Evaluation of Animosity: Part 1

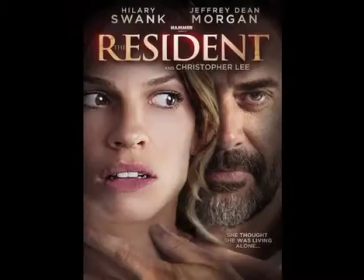0:05 Within my secondary research, I analysed the media packages from The Resident, Insidious, and Saw 6.
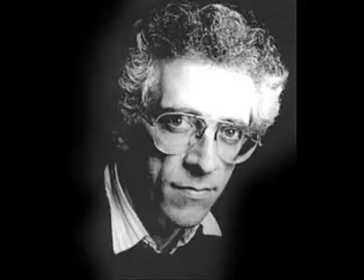0:12 My trailer conforms to Todorov narrative theory by having an equilibrium, disruption, recognition, and attempt to repair. I haven't, however, shown the new equilibrium, as this convention hasn't been done in any other trailer that I have analysed, as it gives away the ending.
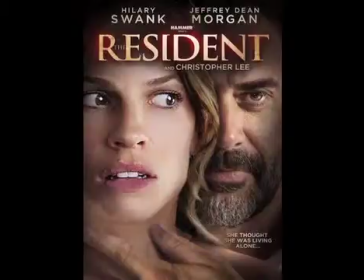0:29 I have used the conventions that I saw in the Resident trailer
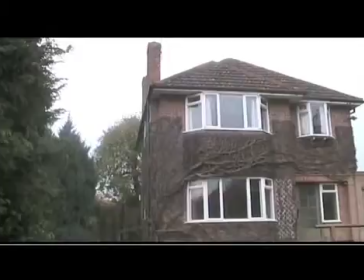0:33 by starting with an establishing shot of the main location that the film is set.
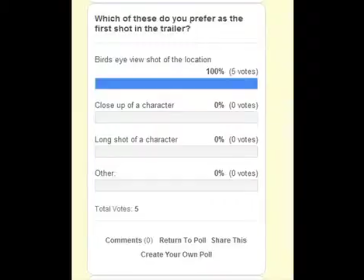0:39 From my online polls, my target audience wanted a bird's eye view shot of the location. This was not accessible, so I used a pan shot similar to the one on the Insidious trailer.
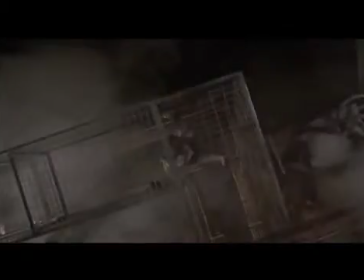0:51 In the Saw 6 trailer, there was a high-angled shot of a victim crawling through a cage. This shows the inferiority of the victim and the power that the villain has over them.
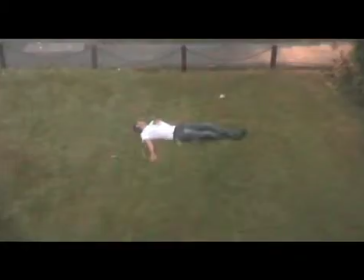1:00 I have used this convention within my trailer during the montage edit, where there is a high-angled shot of a victim lying dead on the floor,
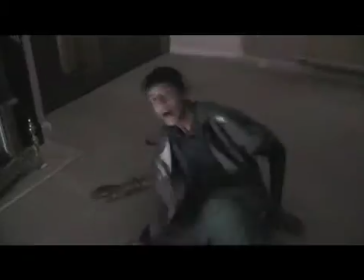1:08 and again at the end of the montage when the protagonist is trying to get away from the killer.
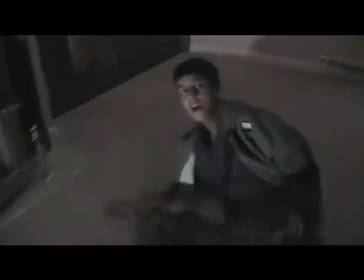1:13 The shot is very effective as it cuts after moving from a high angle to a close-up from the killer's perspective,
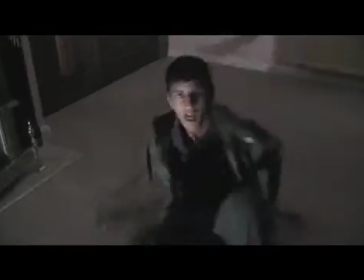1:20 which leaves the audience wanting to know the outcome.
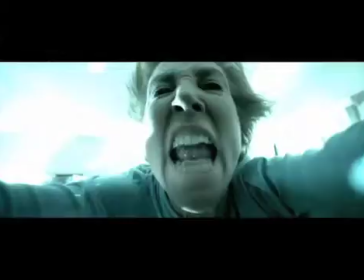1:23 When analysing the trailers, I saw that there was a lot of enigma created that left the audience wondering who's that or what they are doing. For example, in the Insidious trailer, the woman opens a box and screams.
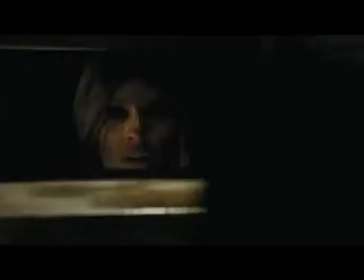1:36 In the Resident trailer, there is an unknown figure walking past the victim at the end, but the audience is left questioning who it is.
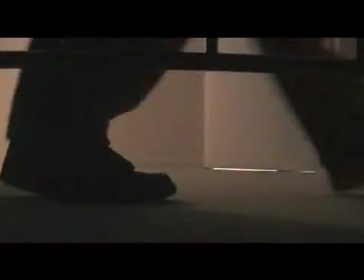1:44 In the trailer that I created, I made sure that I used Barth's Enigma code to draw the audience in and leave them in anticipation. For example, when the unknown figure walks past the bed, and when the victim shouts, "Get away from me," while scurrying backwards.
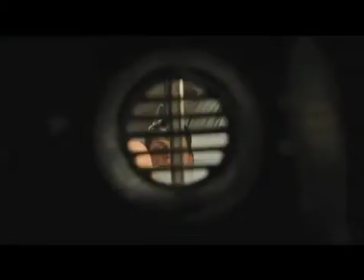2:02 I have also followed the cause and effect convention.
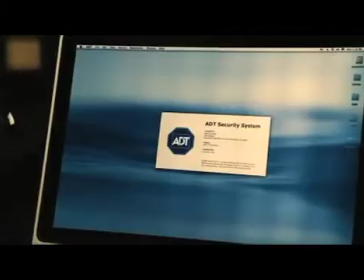2:05 In the Resident trailer, one cause is that she knows she is being followed, and the effect is that she places CCTV in her house.
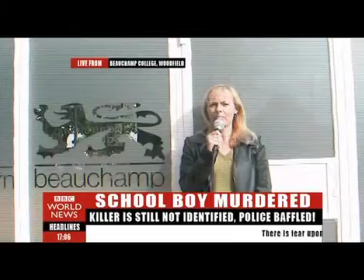2:14 One cause in my trailer is the news reporter saying that another person has been murdered,
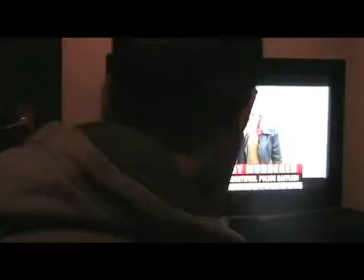2:20 and the effect is that Stephen becomes scared and says, "What?
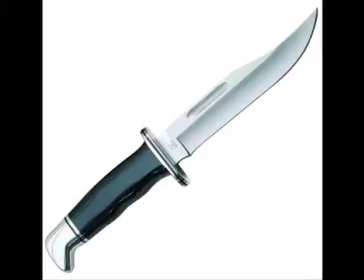2:26 No." My media package is within the horror genre and the subcategory slasher.
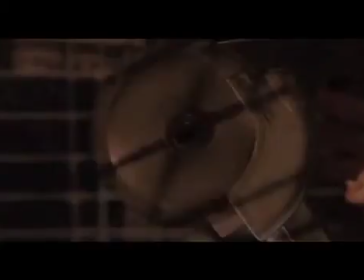2:31 In terms of mise-en-scène, in the Saw 6 trailer, there is a chainsaw as well as a gun.
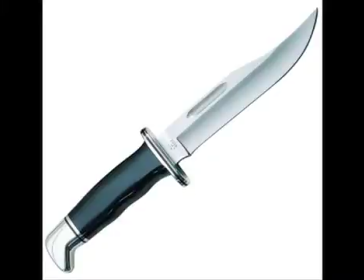2:37 I have conformed to the slasher genre by using the iconographic knife that is used as a murder weapon.
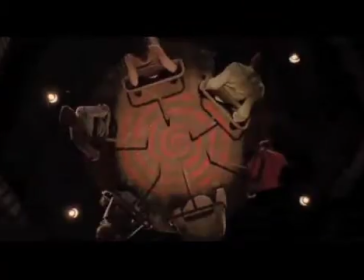2:44 In all three trailers, the lighting is very dark to give the suspense of danger and mystery.
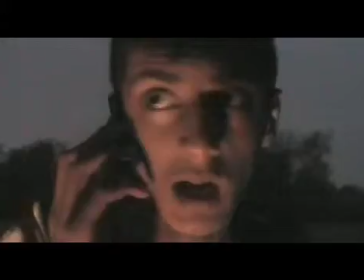2:50 I made sure that I shot the majority of my trailer at night and used low-key lighting to connote a binary opposite upon the victim's face. This means that he may have a dangerous side to him, which makes the audience want to watch the film to see if he does.
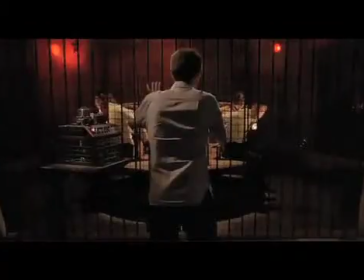3:05 All three trailers have been set within the same location. Saw 6's location is unknown.
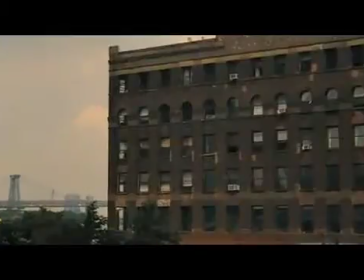3:10 The Residence is set within the victim's apartment, which is a realistic location for a horror film.
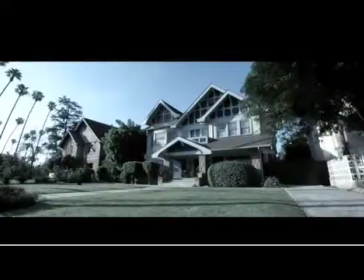3:17 Insidious is set within the villain's house.
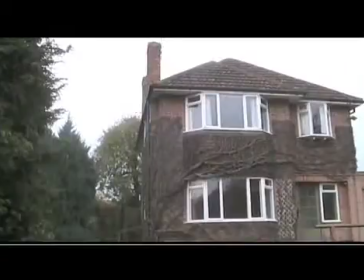3:20 I've conformed to this by the majority of my film being set within the house that is seen in the establishing shot.
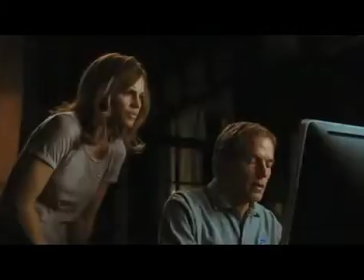3:27 The costumes that the villains wear throughout the trailers that I analysed are their ordinary clothes. This connotes realism as it shows that it can happen to anyone. This implies that anyone can be a victim and strongly links to teenagers watch horror films to suspend their disbelief.
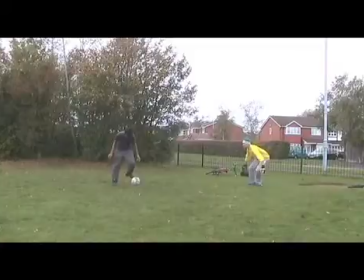3:44 I followed conventions and made my victim wear ordinary clothes in the trailer.
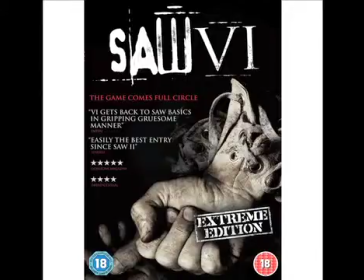3:51 Saw 6 is the slasher of the three films, and there is a small snippet of the killer wearing a mask.
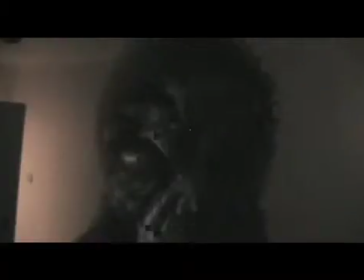3:56 I have conformed to this convention by my killer wearing a mask. This keeps the mystery of the characters. I've changed the time at which my killer has been shown by placing the shot at the end of the trailer as a final scare.